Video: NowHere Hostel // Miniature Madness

almost a dissociation of like, did I actually build this?
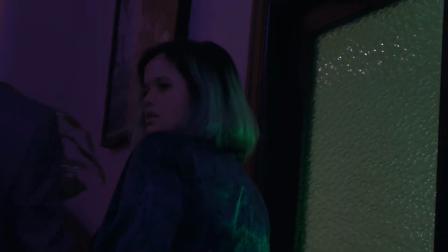0:13 NowHere is a series set inside a hostel, and it follows 4 backpackers who are trying to stay on holiday forever.
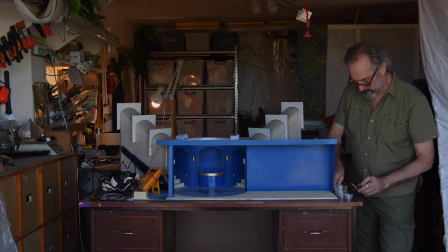0:20 We made a model here in the studio for Jen.
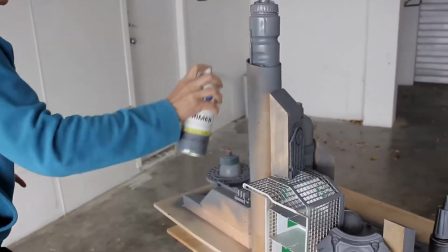0:23 She needed the ability to construct a series of small miniature building interiors so that she could do wild and unusual camera settings that would be impossible without a huge budget digitally or without great locations.
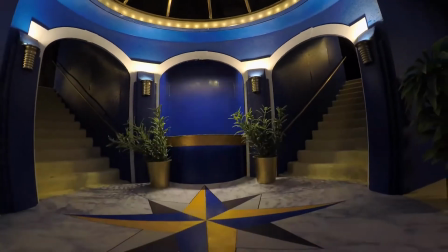0:40 Building miniatures made sense because the hostel is a surreal world where things change and move continuously. But how do you capture that on camera convincingly when you have a $0 budget?
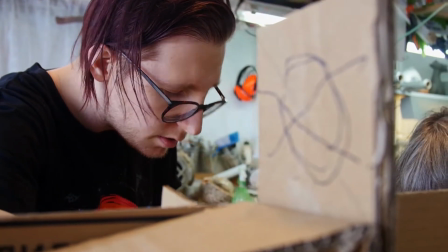0:51 The materials we're using for these miniature sets are really cheap and cheerful.
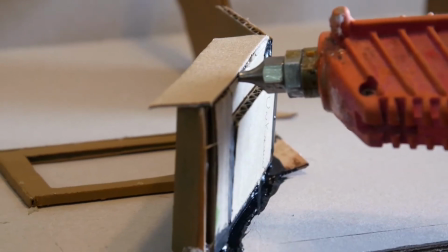0:56 It's cardboard, it's hot glue, it's tin foil, it's just stuff.
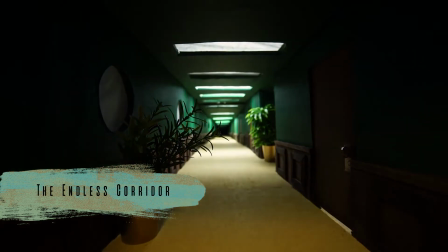1:04 The door frames are like popsicle sticks and balsa wood, same with the wainscoting going along the bottom. The doorknobs I'm particularly proud of because those are little pieces of cardboard with like rhinestones to do the doorknob handles.
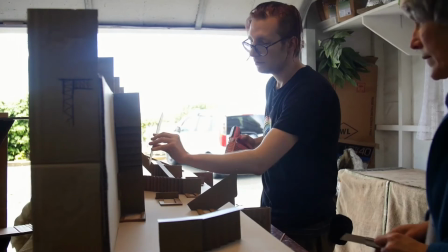1:19 The carpet's just sticky back felt from Spotlight just stuck onto the bottom of it.
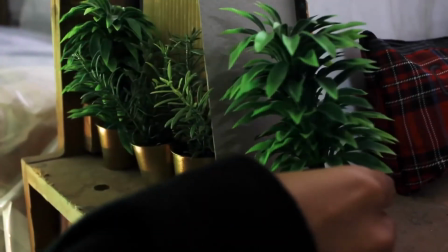1:24 And then it's mostly hand painted and then a bunch of miniature greenery put inside.
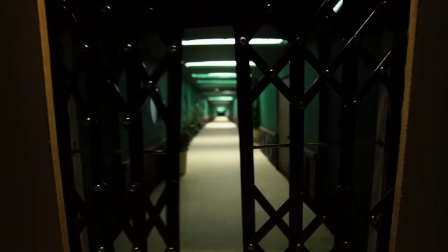1:29 Gates. Doors. Opening doors. One.
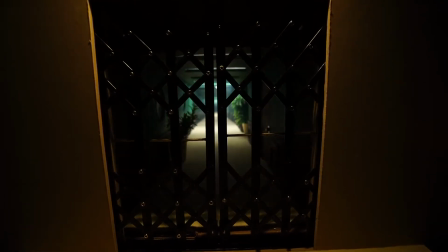1:34 The elevator doors was kind of awesome fun. I discovered that the things that I had on hand was 1 million cable ties,
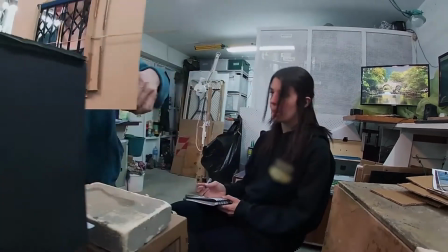1:42 and so we had to have nuts and bolts and cable ties and fully articulated the things with pieces from sandwich wrap cutters and whatever to make the tracks, and it worked a treat.
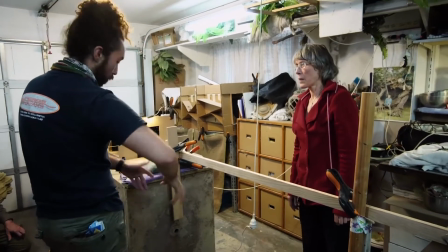1:54 The miniature itself is one thing, the paint job is another,
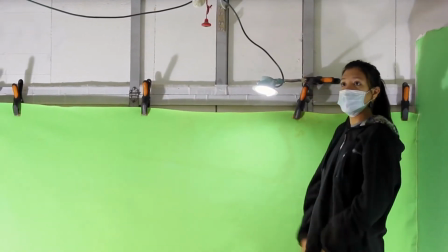1:58 but having a couple of people who know even just a little bit of what they're doing with lighting and smoke and cameras, it makes all the difference in the world. For a 2 to 3 second shot of a miniature, we spent 2 to 4 hours lighting and then at least an hour and a half of practicing the camera.
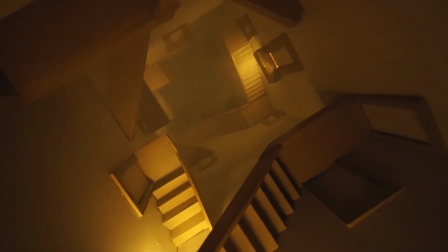2:14 We decided to go with the GoPro because the miniature was simply too small to fit a big camera in,
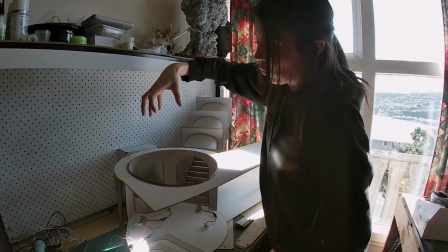2:19 and it allowed us to actually physically get inside the miniature and pull out and things like this.
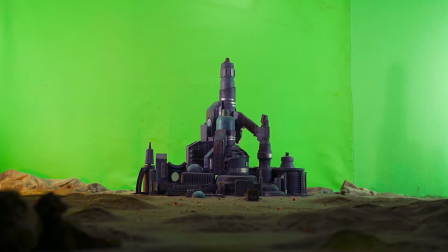2:25 The tracking shot towards the exterior of the hostel we achieved by taping 2 concrete blocks to the skateboard,
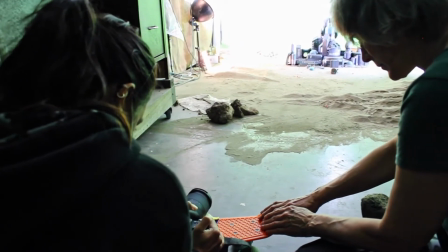2:33 and then we put our camera on top. And then we pushed it very slowly through the fake sand dunes and pulled out. You don't need a boom crew, you don't even need a drone, you can do it with a GoPro on your hands.
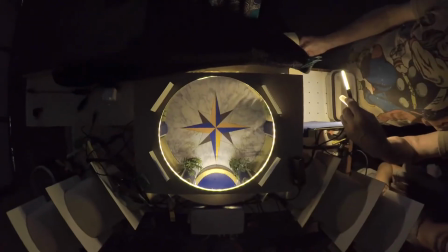2:44 And that's about as low tech as you can get. For the shot where you're falling into the lobby, I think it was a really nice choice by Jen because you really got the sense of falling into the world of the hostel, and I think that'll come through in the series. There's something distinct about using miniatures in a world where,
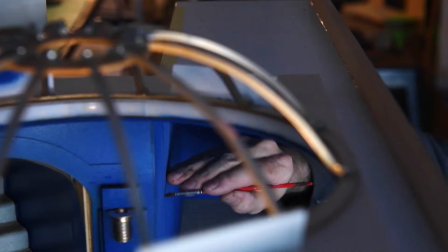3:05 you know, we are sometimes more often to just jump straight into trying to do it with computers.
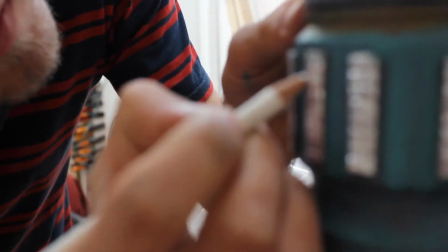3:10 If you've had to fight and be clever about how you solve things because of budget,
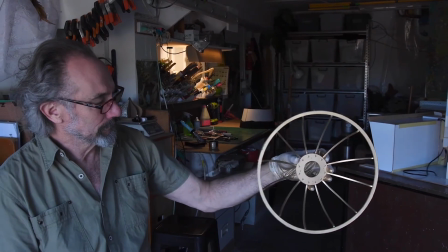3:16 because of the nature of that, you're at your best. I was definitely able to practice shots that I can only dream about. Yeah, it kind of felt like I was working on a big budget film because I had a small cardboard miniature, which was really fun.
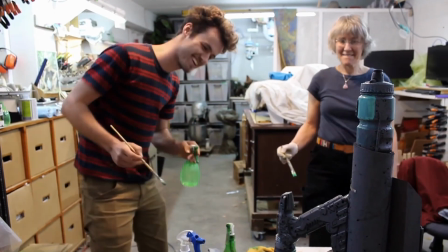3:30 Good old-fashioned model making in films is always a real adventure.
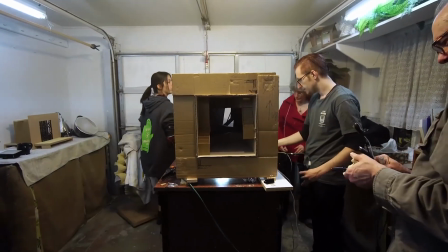3:35 Scary adventure sometimes, but afterwards it's always, wow, how cool, I did a cool thing.